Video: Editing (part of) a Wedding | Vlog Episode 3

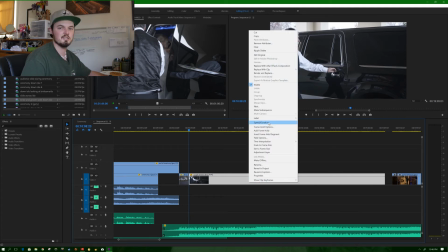The key percentage for slow-mo when you shoot in 60 frames a second is turn the speed down to 40%,
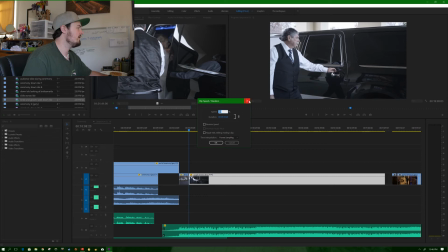because 40% of 60 is 24. And so since I'm on a 24 frame timeline, that's what you want.
What we know. Just say the word, just say go.
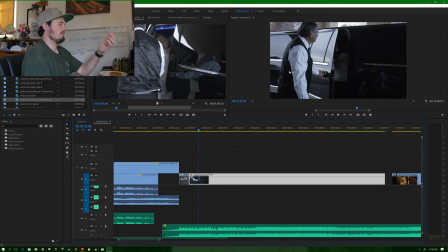So the slow-mo looks good as the limo driver is opening up the door for Juliana. So what I'll do is just kind of do some jump cuts and it'll work.
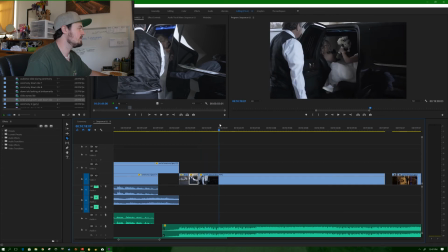So we'll cut out all this dead time here as she is exiting the car.
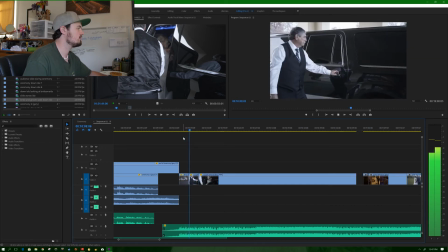From what we know, just say the word, just say go.
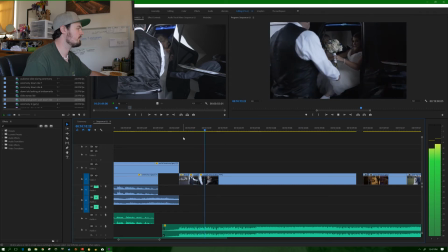No better time than now to make.
So it works.
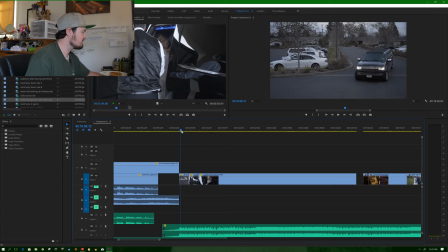So let's see if we can add a little bit more cuts in here, just because I feel like the clips are a little bit long.
Let's break away from what we know.
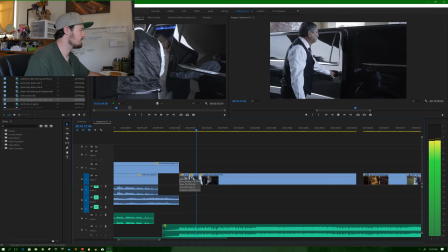Just say the word, just say go. No better time than now.
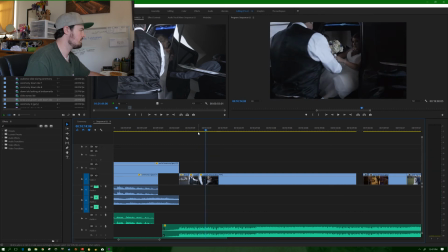No better time than now. Say the word, just say go. No better time than now to make. Better time than now. Say go. No better time than now.
So let's see if we can add in a shot there.
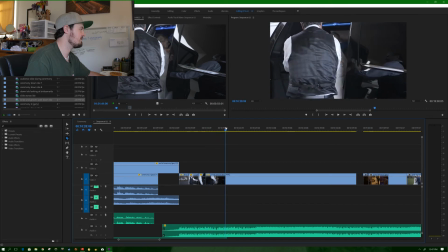What we'll do is cut out some of this space as she's coming out of the car.
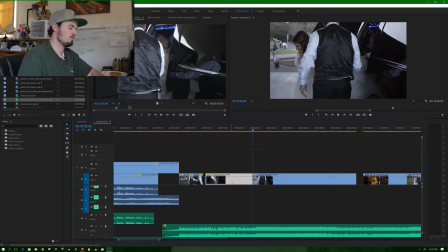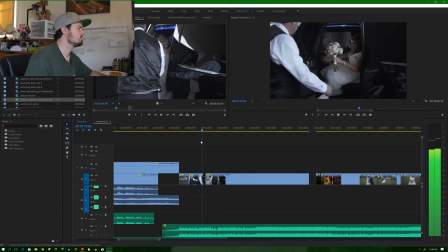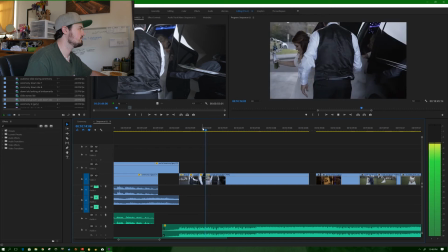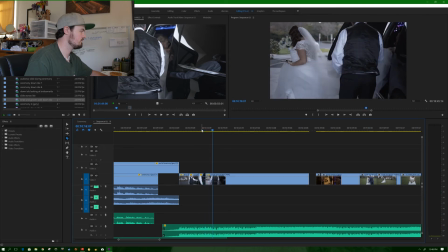So she's out of the car. I believe Javier is right behind her, and he is. So I kind of want to see him coming out. However, the driver is blocking him a little bit.
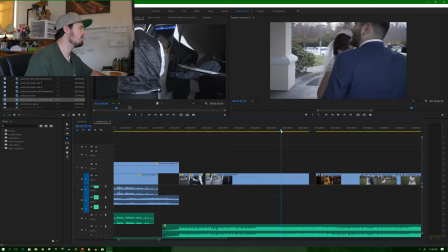So what I'll do is we'll cut right here to where Javier's kind of showing off his jacket. I really like that move he's doing right there. So we'll cut out more of this dead clip here.
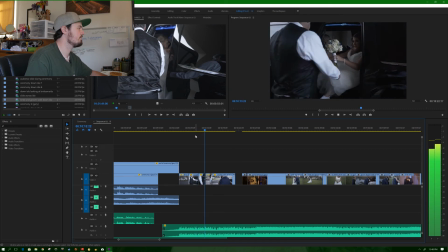Go. No better time than now to make our move.
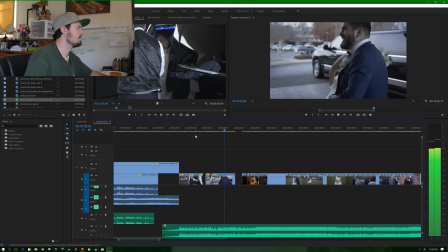Let's find a place to leave our shoes among the stars.
So that looks pretty good. I'm going to cut down this clip a little bit just so it's not so long.
Now to make our move.
And on that double clap in the track there, I want to add
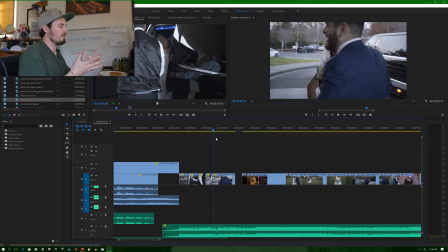some visual effect, or not effect, but some visual cue of the clap going on. So maybe cut to the clap twice. Basically just move the clip around a little bit, add some cuts here and there so the cuts go right to the beat of the track.
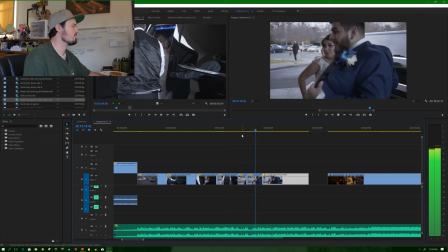I move. Let's find.
So we just gotta tweak it a little bit more. 400 might be too fast. Maybe we can do like, let's try 300.
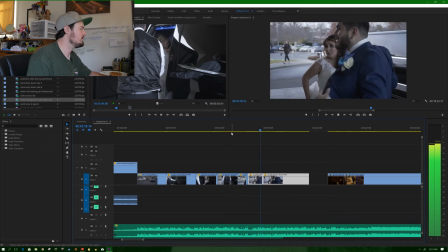Move. Let's find a place.
So that looks a little better.
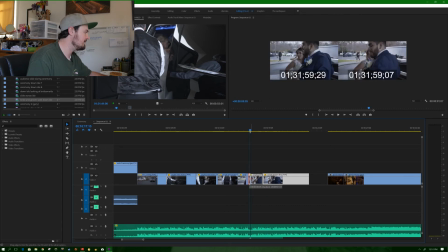Maybe we can cut off a little bit of this one just so it flows a little bit better.
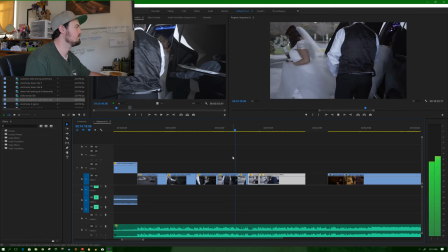Move.
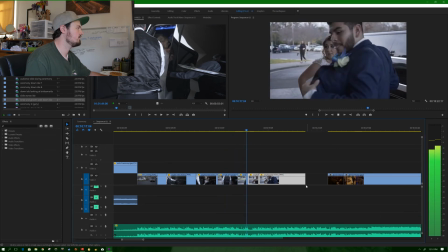To make our move. Let move.
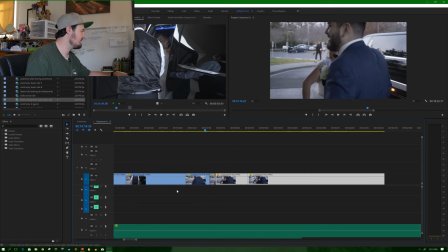Move.
So the clap comes in a little bit sooner. So what we'll do is cut down to here, that there.
Move.
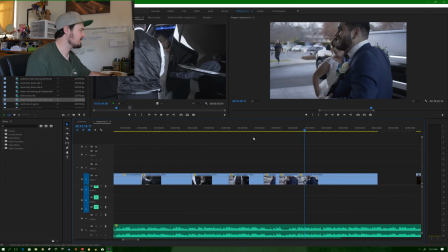Let's find.
So that seems to work. I kind of like it.
Make our move. Let's find.